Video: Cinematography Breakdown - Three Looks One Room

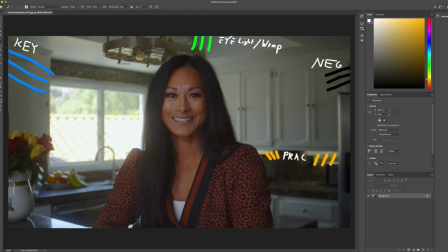[8:17]
And so this is an example of that. So let's start with things that that I do like about this shot, right? The thing I do like about this shot is we have layers of light, and this is the whole premise behind everything that I have learned.
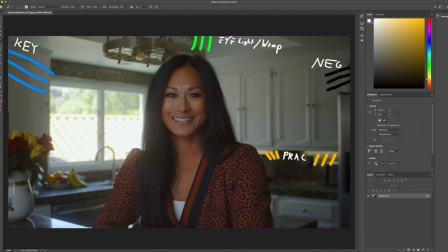[8:34]
And what I like is lighting in layers, right? So what I mean by that is you want to try your best to shoot like from light to light, or from dark to light, as long as you're creating depth cues and lighting in layers,
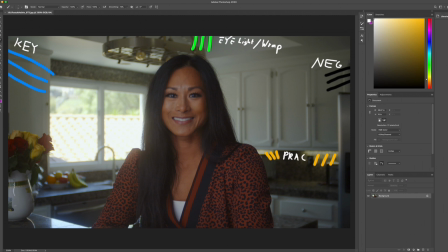[8:52]
right? So we have our key light here, our 120D. Again, it still looks a little sourcey. That's just because everything was so close to her, and I didn't have enough room to make her face properly exposed. So again, it does look very sourcey here, right? You can see here, you can see the ultra bounce kind of just shining here, right?
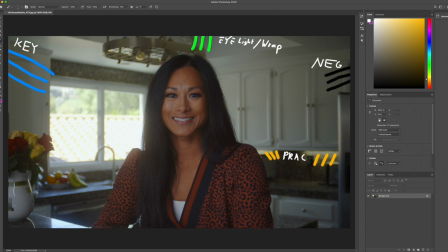[9:11]
Shining here, shining here. And then this shine I didn't really like, but I figured, you know what, it was just the only way I could really wrap the light around her and also get more eye light in here.
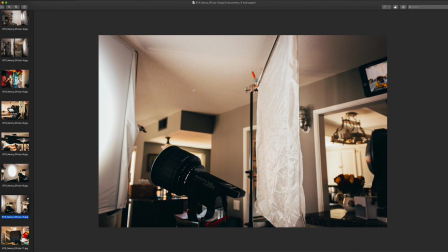[9:22]
This is our nan light tube, which is this.
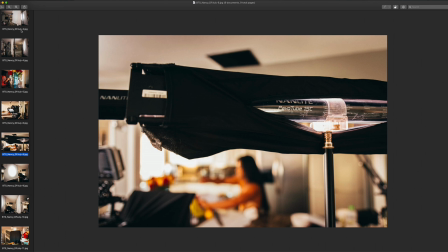[9:29]
Let's go for this guy here. All right, go for a different angle. So we have our nan light tube.
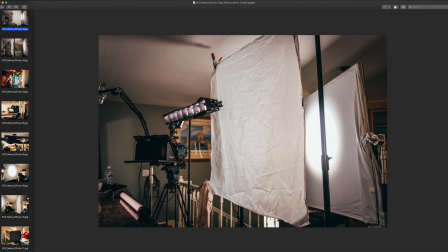[9:34]
I set this to about 5200 Kelvin, just a little bit warmer. And we have the grid in front of it, so that way the light doesn't start spreading everywhere, right? That's why you want to use grids a lot of the times, is so that way you can just direct the light.
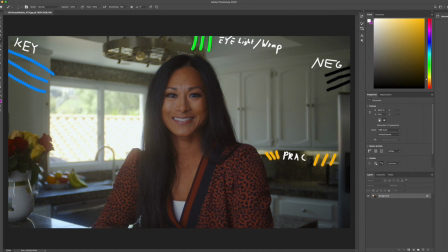[9:51]
But the thing was, in order for me to actually even have the light be any kind of use. And what I would have liked to have done was if I had some kind of like rigging option overhead, I would have done that and brought the nanolight closer to her out of frame
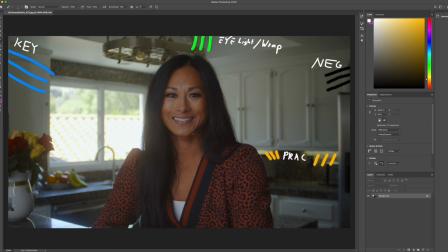[10:10]
to help just wrap the light around her face and to also still get that catch light in her eyes, right? But since I didn't have that equipment, I'm left with this thing on her forehead, right? Which again, as a cinematographer, you're nitpicking these things, and these are just learning experiences.
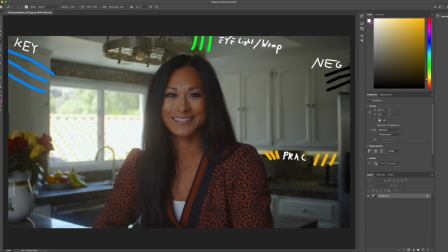[10:26]
But that's what I would have liked to have done. All right, and again, lighting. So we have, how can we create our layers, right? We go from light to dark, back to light, right?
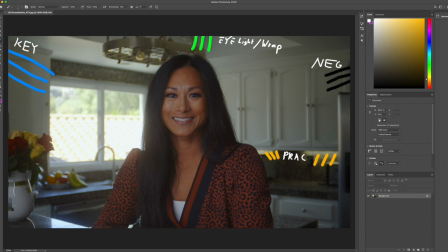[10:42]
So we have our key light, then it starts to kind of gradually fall off here, right? Into this area here in the deep back kitchen, and then we have some reflectiveness coming from our window here, creating again layers, right?
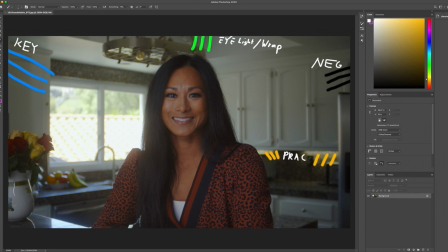[10:56]
Going from light to dark to light. And again, light to dark to light doesn't have to necessarily mean this specific direction. It can mean any kind of direction where you can create depth, whether that be from light and then maybe it goes from dark and then back to light. That is just little things that you can learn, and little things that I like to do, right?
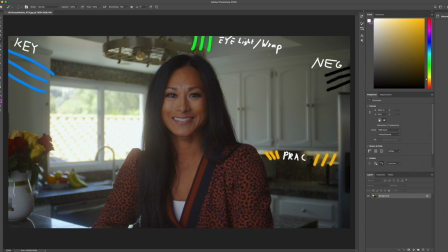[11:16]
And as far as being able to create contrast.
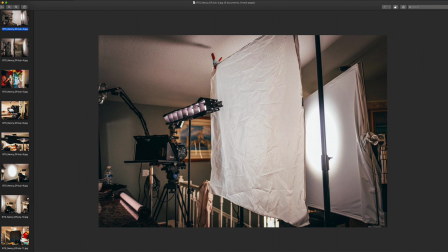[11:19]
And then if we go here, so then we always don't want just light blasting anymore.
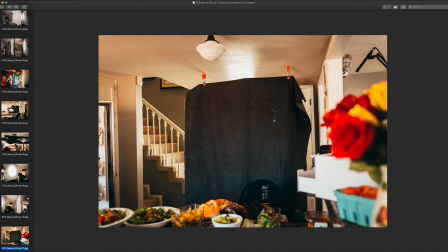[11:27]
So we have our I use acoustic blankets just because it kind of helps out with audio a little bit, and it's a way to create some natural neg fill. It can be a little bit reflective, which is a little bit of a pain, but not a big deal.
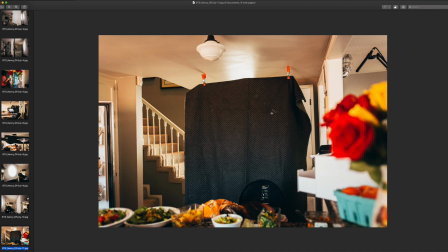[11:40]
This is like a 4x8 of acoustic blanket here, blocking off that light that we had behind it,
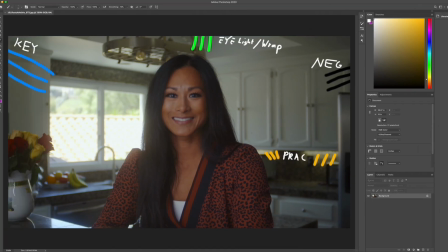[11:48]
and also allowing us to create some contrast here, right? So we have contrast on this side, so that way it's not flat.
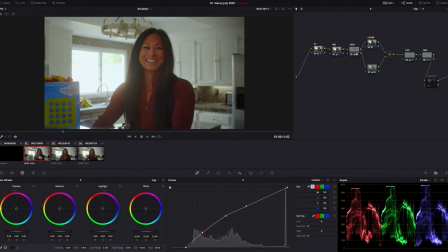[11:57]
Whereas this shot here, in general, was actually a little flat. So what I did was, just created a graduated filter in Resolve. Let me turn this off. All right. So this is pretty much what the shot looked like, even with my neg fill on the side.
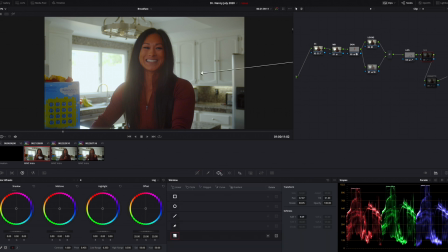[12:15]
Just wasn't enough. So what I did was we just create a little graduated filter here, and let me zoom this out. You can see it.
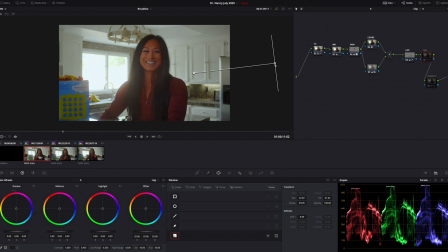[12:24]
Yeah, and graduated or gradient filter, I'm sorry, and soften it a little bit, kind of played around with it to create some more contrast, right?
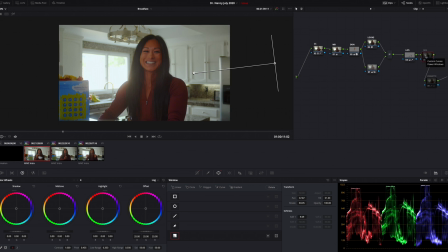[12:39]
So this is with it off, and then this is with it on, right? It's just enough where, again, everything isn't looking flat, and we can help direct focus to what is most important here.
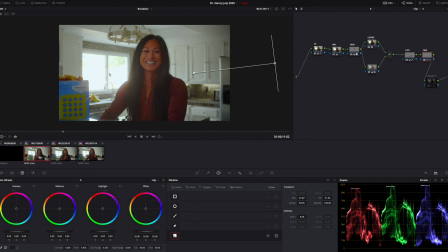[12:54]
And this is what the example of just having like 2 stops of ND and just letting the ambient exposure come in and out. What could I have done? Honestly, it was really just about the fixtures that we had, right?
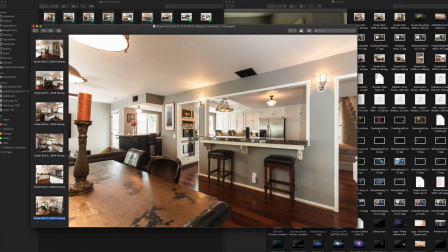[13:08]
So I have some BTS here. Let me see if I can pull it up. Yeah, here, right?
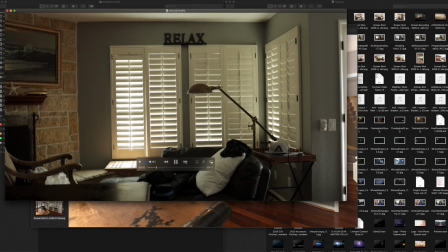[13:12]
So these windows back behind us, I was trying to play around with like closing some, opening some,
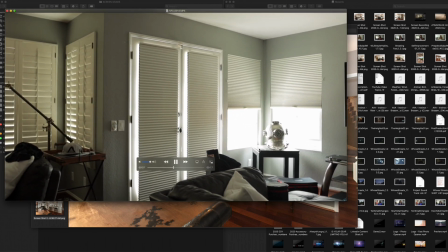[13:22]
and closing all of them and then opening up just like 1 or 2 of them. But the weather, right?
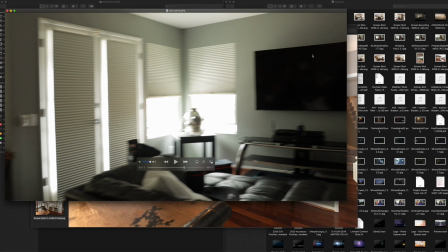[13:29]
The sun was just coming, the clouds were just going in and out, in and out, in and out, in and out, like every 5-10 minutes. And it for me, I wanted more of a consistent look as much as possible.
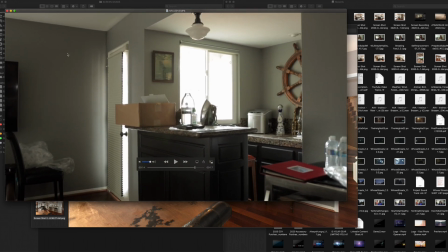[13:42]
So, halfway through the day, I just said, what, screw it. Let's just block off everything, right?
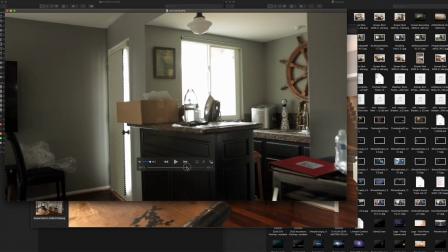[13:48]
So we blocked off that I think we didn't block off, but we closed this down,
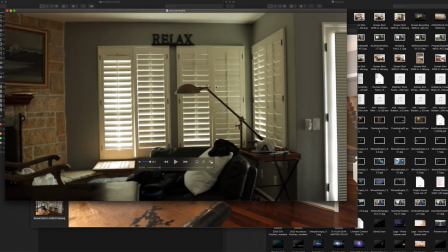[13:54]
we closed this down, and then we closed all of these blinds down. And what I would have liked is if I had like a 4K HMI here.
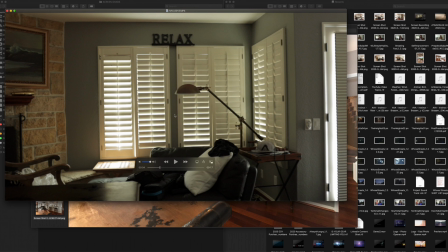[14:10]
Again, not a lot of room, but if I had a 4K HMI going through some maybe half grid, just to kind of even out the exposure,
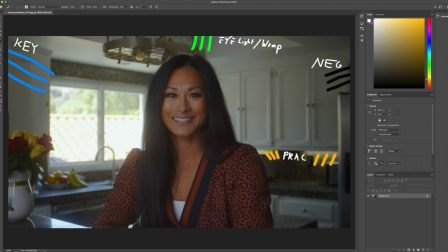[14:22]
levels for our kitchen scene, and then would have probably needed
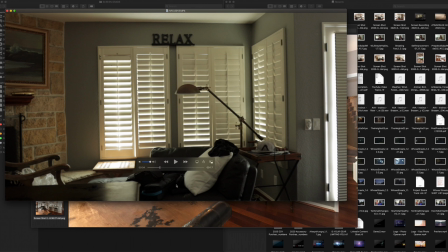[14:29]
so if you can imagine having like a 4K HMI going through like half grid, and then over here,
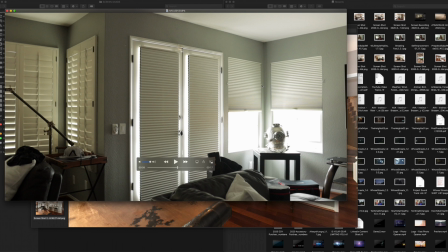[14:38]
right, if I had like a 2K it's like a 2K Fresnel or anything around that output, going through maybe quarter grid, or even just bouncing it off the ceiling,
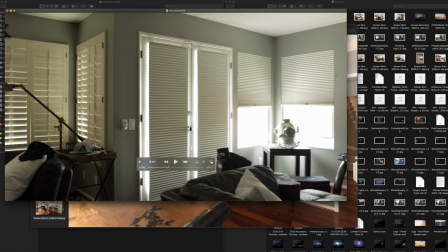[14:53]
and then placing again either like quarter grid closer towards the kitchen area here.
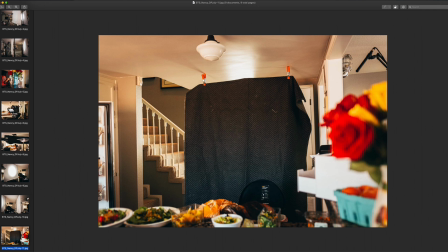[15:02]
Let me see if I can find a good shot of.
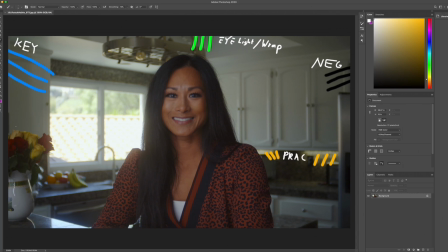[15:06]
I don't have one here, but basically over here is like another pathway into the kitchen. If I had just quarter grid hanging right outside of frame, having that 2K Fresnel bouncing off of the ceiling, or kind of just
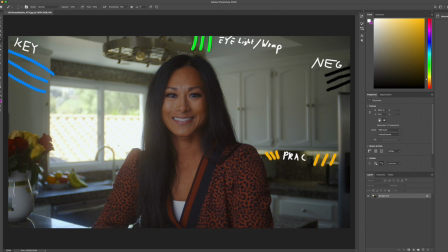[15:21]
finessing it to kind of bring up our levels, then I would have been able to have kept this background, would have been able to lower the intensity
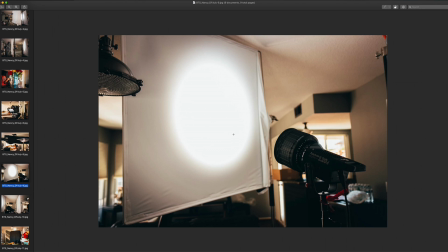[15:33]
of my 120D, so that way it doesn't look too punchy or too sourcey, to keep things nice and even and be able to create our layers of light.
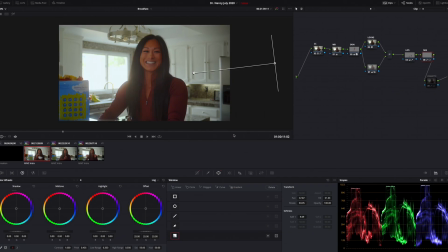[15:43]
All right, so that is this example here of our breakfast scene. And then also this is another example of what we shot. You being able to, this was about 4 stops of ND now. So 4 stops of ND, same setup, but you can see that it just looks, it looks good, right? It looks totally fine. I just wish it wasn't too sourcey on her face, but it was either underexpose her face or make her face look sourcey, right? And for me, I didn't want to underexpose her face and just make it look not very pleasing, okay? And then little hints here, right? So here you can really see our light to dark to light atmosphere, right? And just little hints of little pops of shapes, right?